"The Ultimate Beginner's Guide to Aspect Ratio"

Have you ever wondered why your videos and images just don't look right? It's all about aspect ratio. In this Ultimate Beginner's Guide, we'll break down exactly what aspect ratio is and provide you with practical tips and techniques to create high-quality visual content that will stand out from the rest.
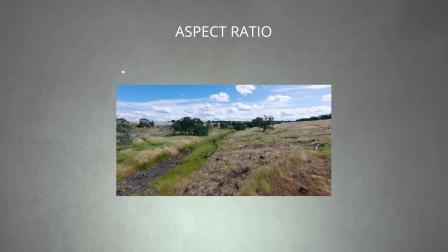(0:16)
Let's get started. Aspect ratio is the proportional relationship between the width and the height of an image or video frame.
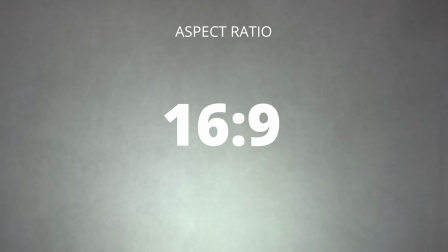(0:22)
It's expressed as two numbers separated by a colon, such as 16:9 or 4:3.
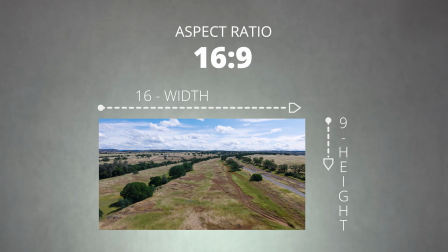(0:28)
The first number represents the width, while the second number represents the height. There are many different aspect ratios, but some of the most common include 16:9, 17:9, 9:16, and 4:5.
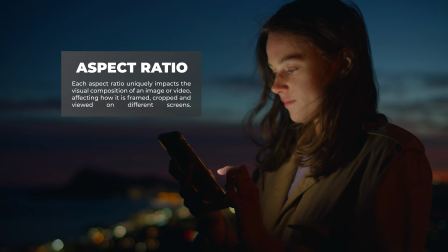(0:41)
Each aspect ratio uniquely impacts the visual composition of the image or video, affecting how it is framed, cropped, and viewed on different screens.
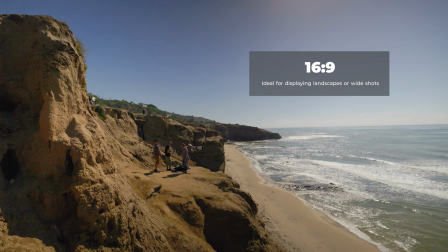(0:49)
For instance, a wider aspect ratio like 16:9 is ideal for displaying landscapes or wide shots,
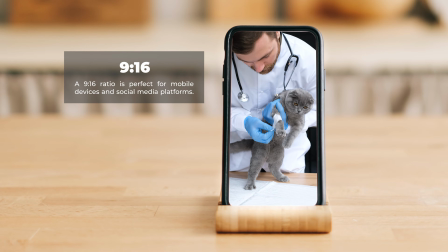(0:55)
while a more vertical aspect ratio like 9:16 is perfect for mobile devices and social media platforms. The aspect can also affect a video or image's perceived mood or message.
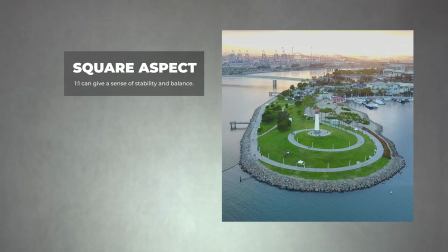(1:05)
For example, a square aspect ratio like 1:1 can give you a sense of stability and balance,
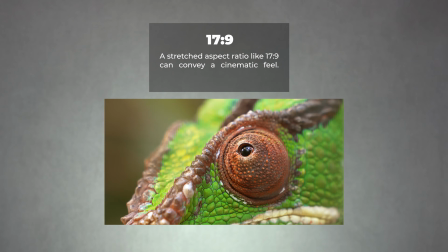(1:10)
while a stretched aspect ratio like 17:9 can convey a cinematic feel. Did you know that the shape and overall quality of an image can be affected by something as small as a single pixel? That's right, the pixel aspect ratio, or PAR, refers to the ratio of width of a single pixel to its height, and plays a critical role in determining how images and videos display on a screen.
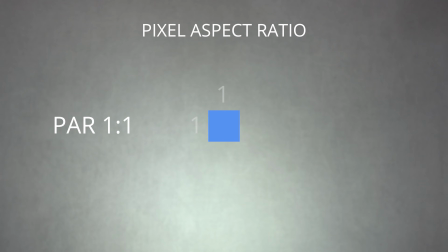(1:33)
For example, a pixel of a PAR of 1:1 appears as a perfect square, while a pixel with a PAR of 2:1 appears as a rectangle that's twice as wide as it is tall. In video production, pixel aspect ratio can also affect the way that the video appears when it's stretched or compressed.
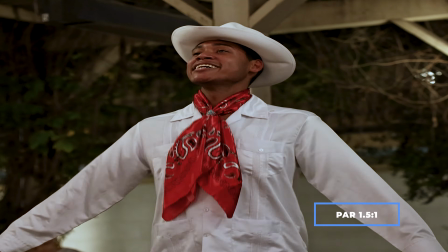(1:50)
If the pixel aspect ratio is not set correctly, the image can appear distorted or stretched out of shape.
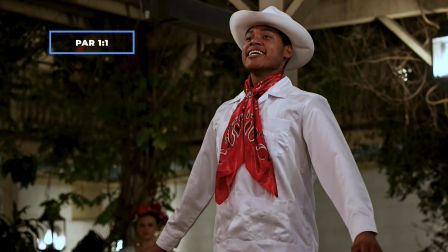(1:56)
It's important to ensure that the pixel aspect ratio is set correctly when working with video to ensure the highest quality output. Choosing the right aspect ratio can be challenging, but it's essential to get it right to ensure your content looks its best.
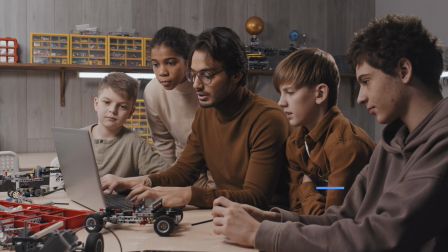(2:09)
When choosing an aspect ratio, there are several different factors to consider, such as the content's purpose, the intended audience, and where the content will be displayed.
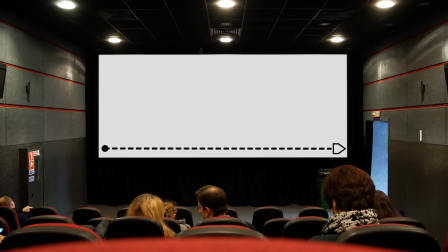(2:17)
For example, when creating a film, a wider aspect ratio such as 2.39:1 or 2.35:1 may be preferred when creating a more cinematic feel.
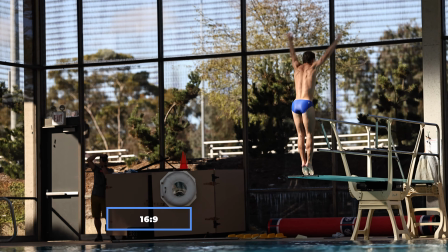(2:27)
On the other hand, a 16:9 aspect ratio is commonly used in video production as the standard for most modern displays.
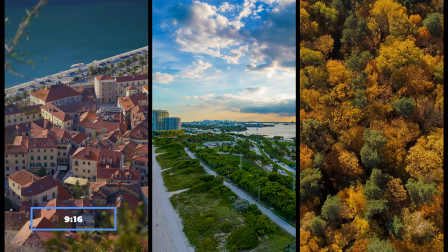(2:34)
For social media, vertical video with a 9:16 aspect ratio is becoming increasingly popular
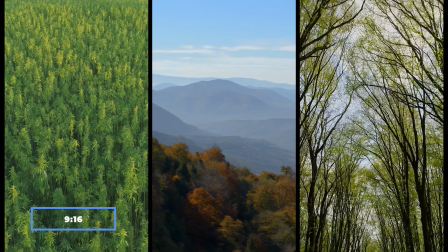(2:40)
due to its mobile-first nature and is incredibly user-friendly on platforms like Instagram and TikTok. Different aspect ratios can affect how the image or video appears on different devices and platforms.
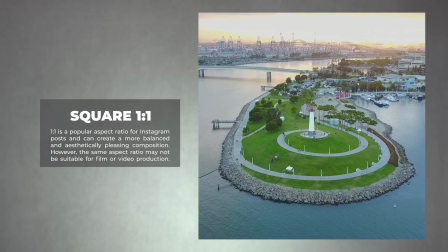(2:50)
For instance, a square 1:1 aspect ratio is popular for Instagram posts and can create a more balanced and aesthetically pleasing composition.
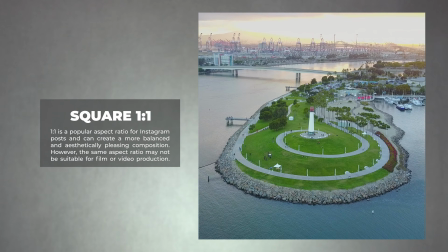(2:59)
However, the same aspect ratio may not be suitable for film or video production. That's why it's critical to consider the intended purpose and audience when choosing the right aspect ratio.
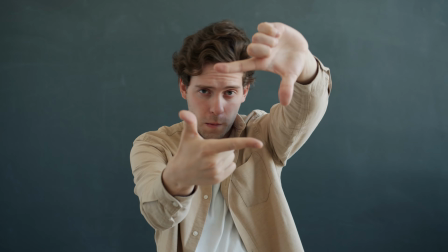(3:09)
Working with aspect ratios can be a fun and creative aspect of visual storytelling.
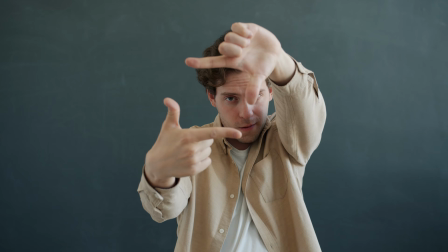(3:13)
One of the key factors to consider is framing and composition. When working with different aspect ratios, consider how to frame your shots and how your subject will be positioned within the frame. Aspect ratio can create visual interest and enhance storytelling.
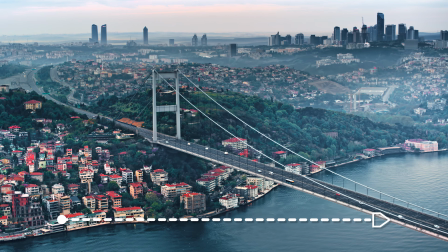(3:27)
For example, you could use a wider aspect ratio to capture a panoramic view of a landscape, or a taller aspect ratio to emphasize the height of a building or a person.
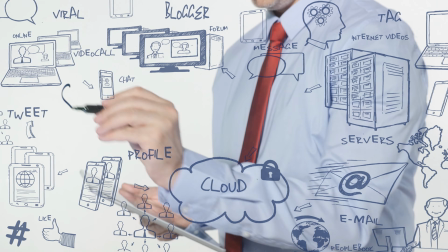(3:35)
On social media, you can experiment with creative aspect ratios to make your content stand out,
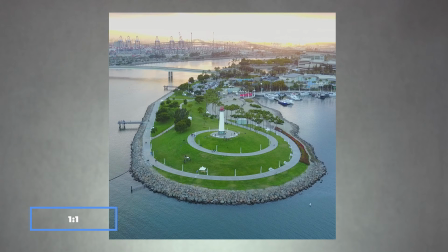(3:40)
such as using a square aspect ratio for Instagram or a vertical aspect ratio for TikTok. By playing around with aspect ratios, you can add depth and dimension to your videos and create a more engaging viewing experience. Aspect ratio is an important element of visual content creation. Consider the purpose and intended audience of your content when choosing an aspect ratio, and don't be afraid to experiment with different options to create a unique and engaging viewing experience.